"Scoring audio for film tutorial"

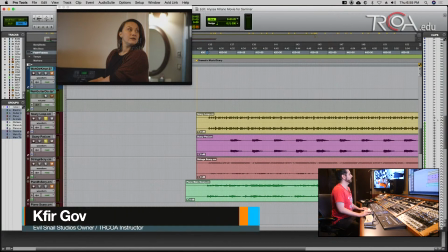1498s
I believe this one came out of Omnisphere, and then I had this kind of like scary,
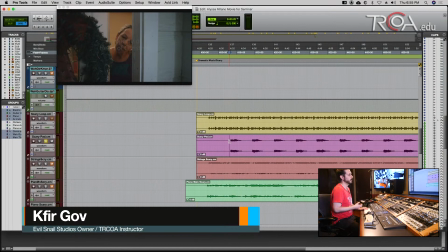1508s
also kind of like rhythmic, but still it has a note to it. Right?
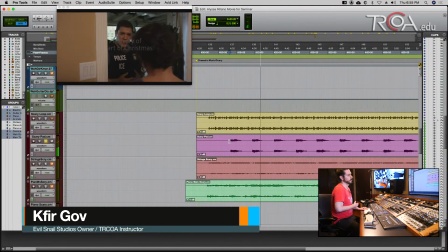1517s
This was like a sound effect.
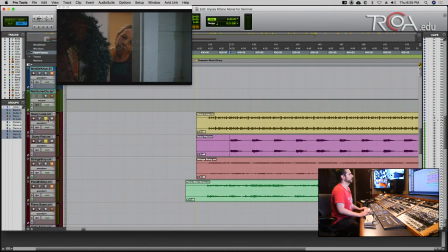1522s
And then you can see how together with the loop, right, it creates this vibe. Now, as I was doing this, I was also thinking about the key itself,
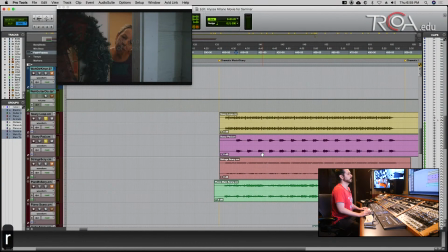1535s
because I knew that I wanted the ending to be in a certain key.
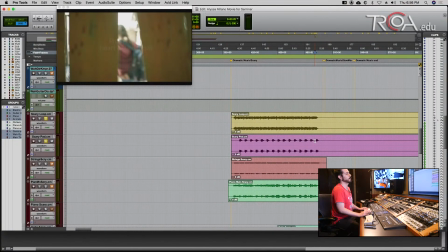1544s
So I had to take into consideration that this part would fit with this piano that comes at the very end.
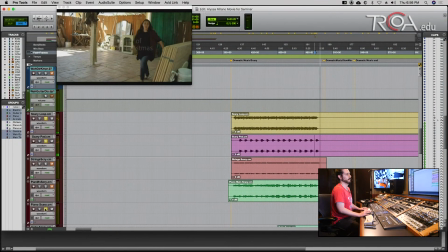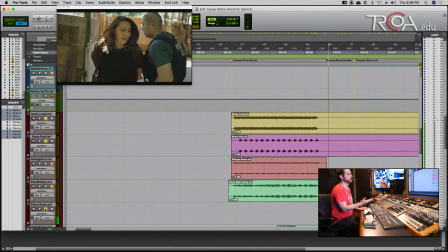1559s
So the transition of the keys between the two parts feel very, very natural. To add more drama to the whole thing, I added these strings here.
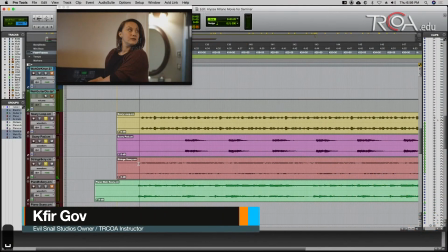1573s
Let's listen to those. Oh, actually, those are not the right ones.
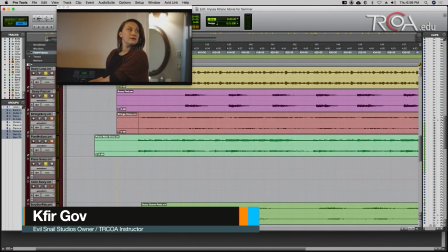1578s
Sorry, my bad. These are...
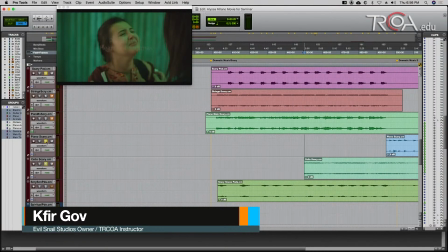1584s
This is the, yeah. It's like a cello right here. Here, let us play that in solo so we can kind of hear that.
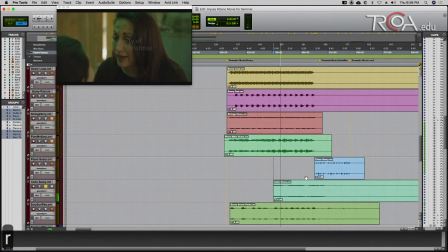1597s
Right, just creates more tension. Right, and it keeps things interesting while we don't want this to stay stagnant all the time.
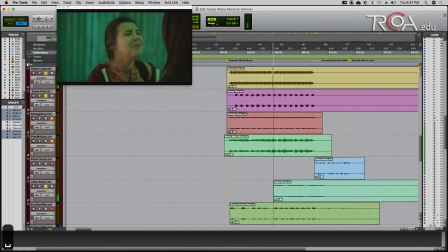1619s
Then about halfway through, this cello just comes in, just to create that extra tension. Because also the film is becoming more tense, right?
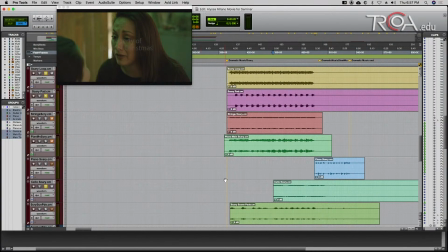1632s
The moment where, you know, they have to break away from each other and so on and so on.
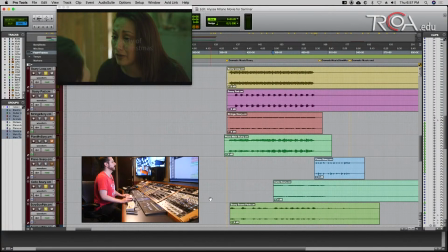1639s
And I also added this little pad here that just creates
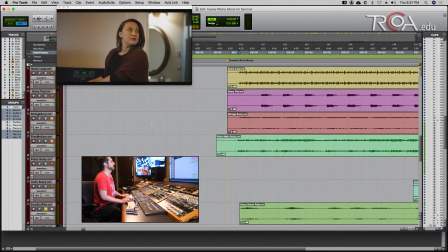1645s
chord tension with notes that are breaking that repetition.
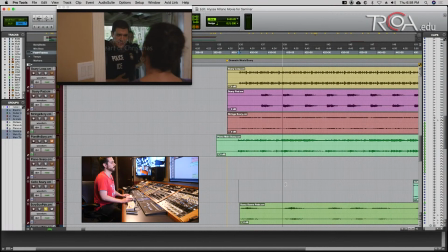1655s
Right, it's a small thing, but every time it plays like a different note. Here it's the same, and then here it changes.
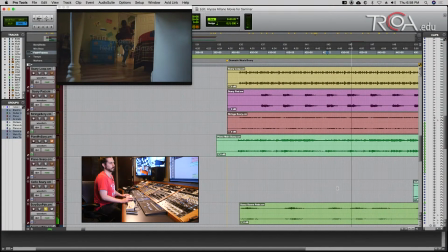Right, that's a note that's a little scary there.
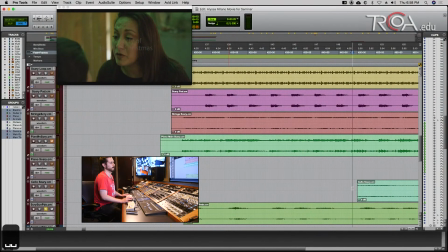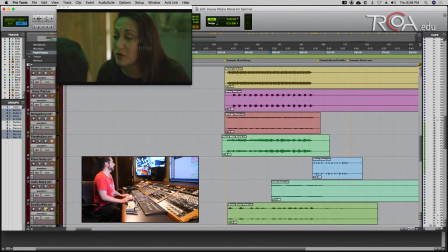1682s
Right, and when you get the whole picture together, then you get this Police!
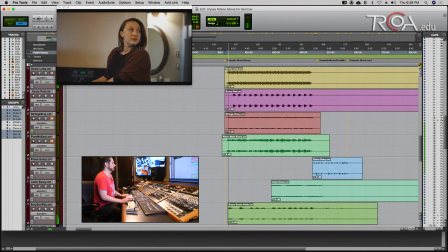Hi ma'am, my name is Mike Sanchez. I'm a federal officer with ICE. Listen, I have a warrant for the arrest of Luisa Ramirez. Is she here? Alejandra, we have to go. We have to go now.
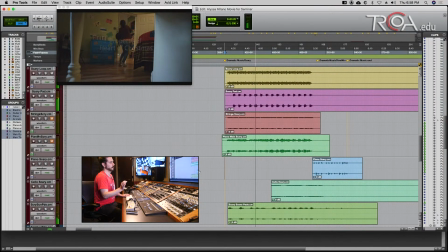1707s
Right, that pad kind of keeps it interesting, so it's not very repetitive. Then it gives that weird note. And then the cello comes in.
If you stay here, they're gonna put you in foster care. I won't be able to find you. We've been through this.
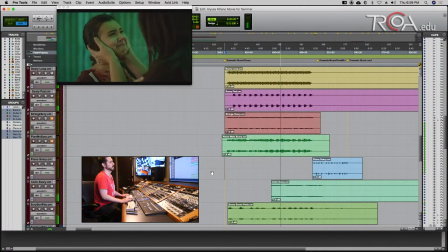1726s
Builds that tension.
Okay? You know the way. By Paco Juarez. He's on Old Ranch Road, okay? Te quiero tanto, mi vida. Mi estrellita del mar. You have to go. Te quiero mucho. You have to go. You have to go. Yes. Mi estrellita. Mi estrellita del mar.
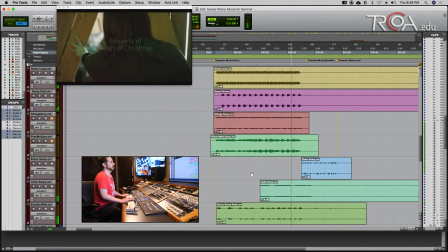1742s You have to go. Yes. They're running!
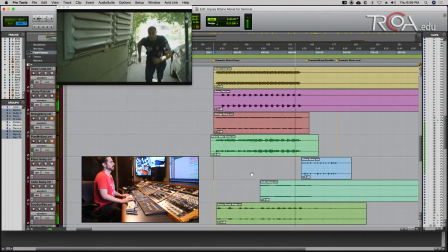1746s They're running!